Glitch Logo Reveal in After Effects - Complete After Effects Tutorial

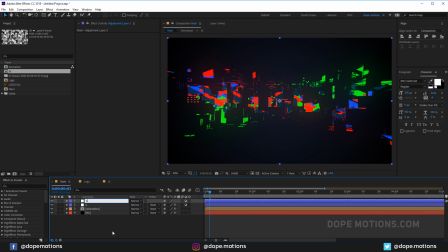(12:39)
So hit Control Alt Y, and let's add camera lens, so CL for camera lens blur, and increase this to around 40, and let's create a map for our camera.
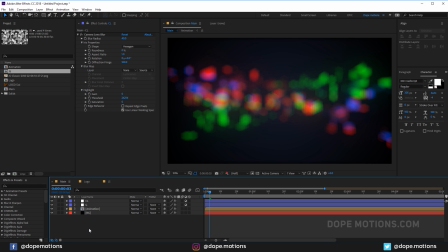(12:51)
So for that, I'm gonna create a new solid. So hit Control Y, and let's call this blur map,
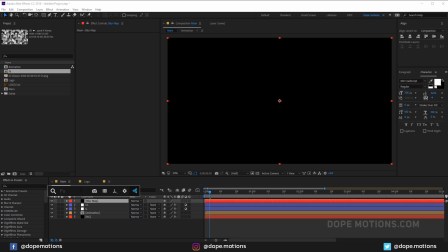(13:02)
and hit OK. Let's add gradient ramp to this.
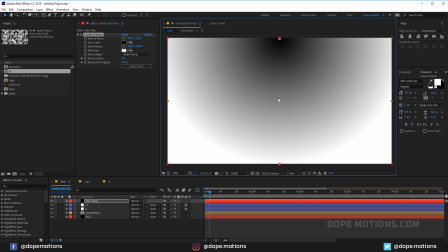(13:10)
Okay, make this a radial ramp and bring this to the center just like that.
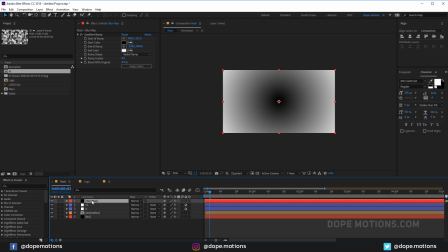(13:15)
Drag it just like so, and pre-compose it. Let's call this map or blur map.
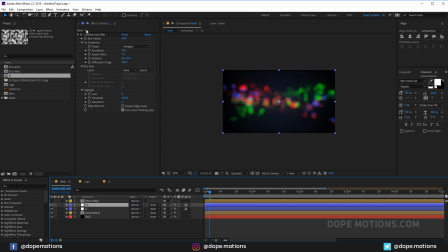(13:25)
Hit OK, hide this up, and let's go into our camera lens, and here in the blur map, I'm gonna set this to blur map.
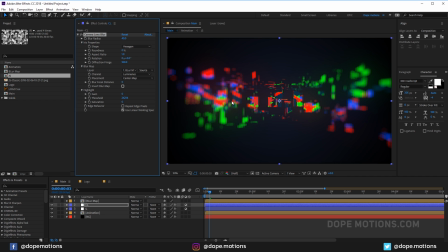(13:31)
So now you can see we get this really nice kind of a depth of field kind of look,
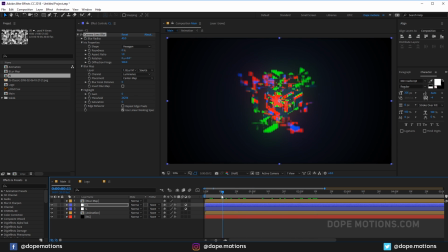(13:36)
which is not actually a depth of field, but kind of, you know, give that illusion of depth of field.
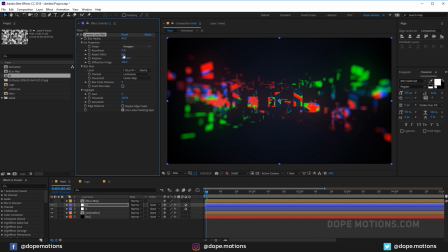(13:42)
So you can, you know, increase or decrease the blur amount. So I'm gonna set this to maybe 40 or something. I think 40 is just too much. Maybe let's go 25. That is looking pretty good. Let's go to right over here. 1 second, create a keyframe on the blur radius. Go to right over there, and let's set this to 0.
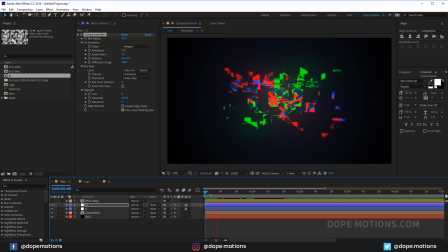(14:03)
So now we have this really cool look. Pretty nice. Yep, looking pretty nice. And what I'm gonna do now is duplicate it.
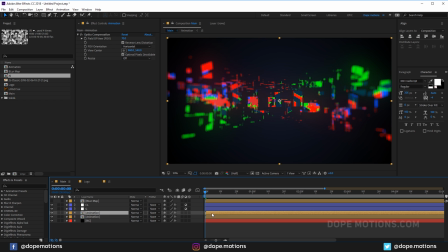(14:18)
Now it's pretty optional. What you can do is hit Control D to duplicate it, displace this bit maybe, and add a, you know, maybe a ramp to this,
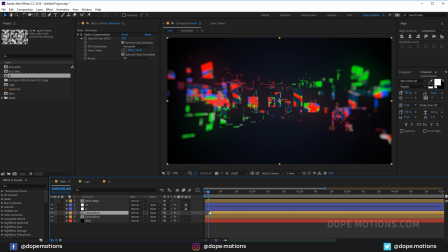(14:31)
so you get a really, actually put it right over here, so you get this really cool look.
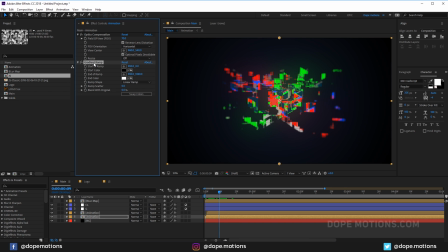(14:39)
Or maybe I can delete the ramp from this and put it right over here and just scale this a bit up, you know, just to make it look more complex. And for this, I'm gonna just add a fill,
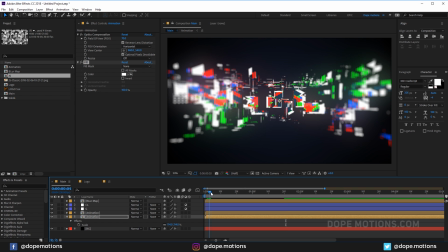(15:00)
make it white maybe, just optional, you don't need to actually do this, but you can see you get this really nice and complex look to this.
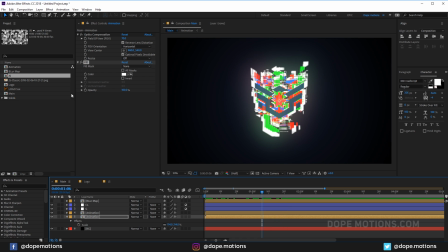(15:07)
So what I can do is right over here, I can you know, bring down the opacity. Actually, no, that is not gonna work. So even what this, oh, this is looking pretty intense, but no, I'm gonna just ignore the fill.
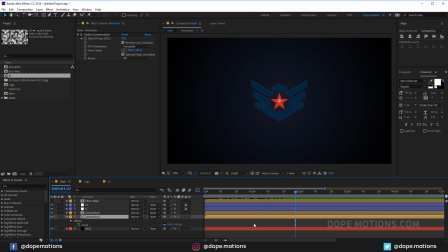(15:22)
So you can use that way just to make it look more, you know, complex. Add a drop shadow to this maybe. Just to get that illusion of a shadow, something like that, which is pretty interesting.
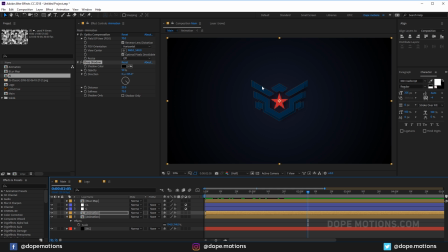(15:41)
So you can, you know, create a complex look to this. Depends on your, you know, personal preference again.
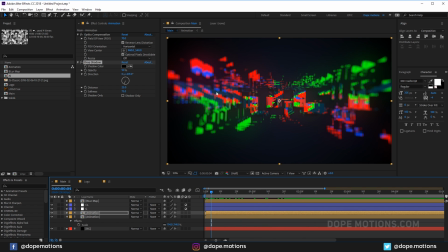(15:52)
So yep, this is looking pretty good to me. Now the patterns are looking a bit repetitive, so yeah, I'm just gonna ignore this for now.
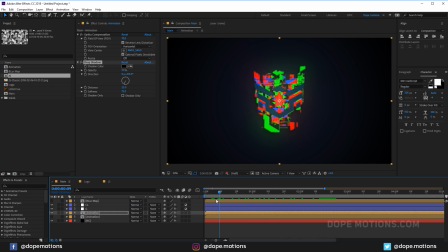(16:01)
There we have a really cool animation. We bring down the opacity to 30. Pretty good. Yep, looking really nice. And for the last adjustment, let's create a new adjustment layer.
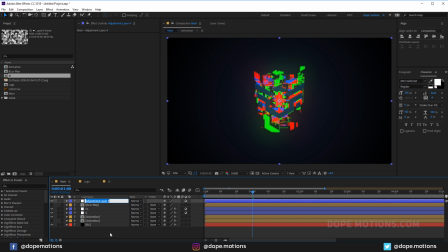(16:23)
Control Alt Y. Rename is C for color correction. Add a bit of curves to this just to, you know, these colors pop out a bit. Just like so. See? Pretty cool.
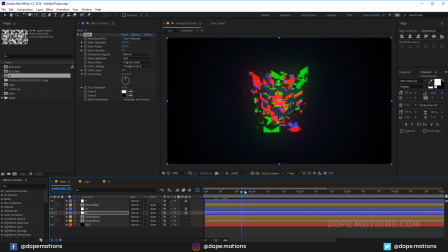(16:39)
And for the glow, I'm gonna increase the intensity a bit. Just like that. And this is actually looking pretty nice.